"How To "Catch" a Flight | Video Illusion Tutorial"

Hey, what's up? How's it going? My name is Weston Tisch, and I hope you guys like this fun little piece that I did for Southwest Airlines, because today I'm going to teach you how to do this with this. So I shot this thing on a DSLR camera, which is what I'm shooting on right now. But all you really need is a cell phone, this little guy, and a location that sets you up in proximity for the arriving flights. I'm here in Balboa Park, and it's the perfect spot.
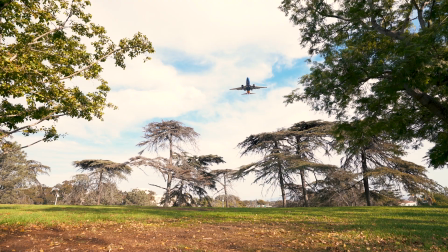So as you can see, this is a pretty rad spot. The airplanes are coming right through this tree line. So I'm gonna grab the camera and I'm gonna show you how to do this. So we got a plane coming in right now.
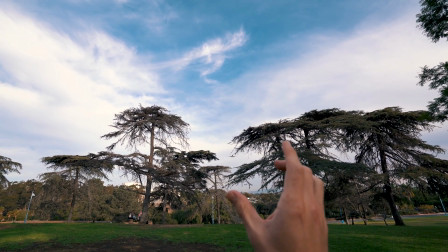52s
What you're gonna wanna do is set up your shot, create a little bit of anticipation.
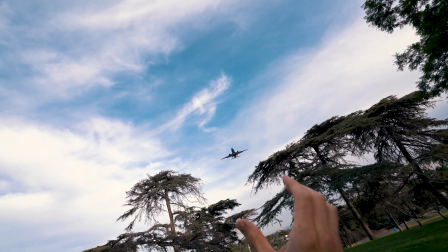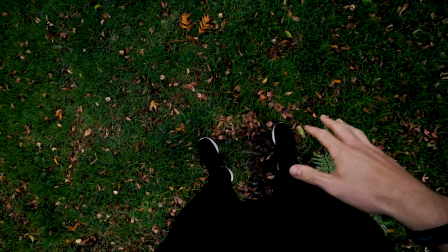65s
All right, that's shot number one. You wanna keep your location the same. This will be your second shot.
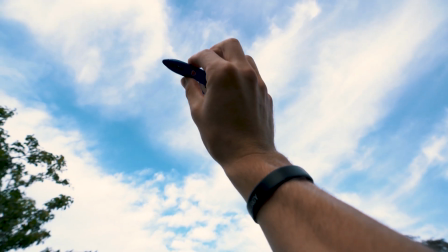71s
And what you're gonna wanna do is create a little bit of pull, as if you just pulled it out of the sky.
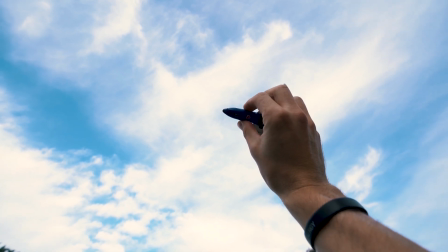75s
So here's your second shot. All right, now that we have our two clips, we're gonna bring them into a video editing software. Today, what I'm using is Adobe Premiere.
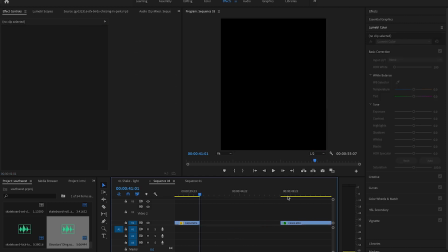85s
We're gonna take our first clip and cut it right at the point of where we grabbed the plane. We're gonna take our second clip and cut it right at the beginning of where we pulled the plane out of the sky. Then we'll add a zoom effect to create some tension, some sound design to help drive that suspense, and then lastly, I added a camera shake effect to really pull the pieces together. And there you have it. Once again, I appreciate you guys watching. I hope this inspires you to get out there and get creative. Thanks again to Southwest for this opportunity. My name is Weston Tisch, and I'll see you guys next time. Cheers.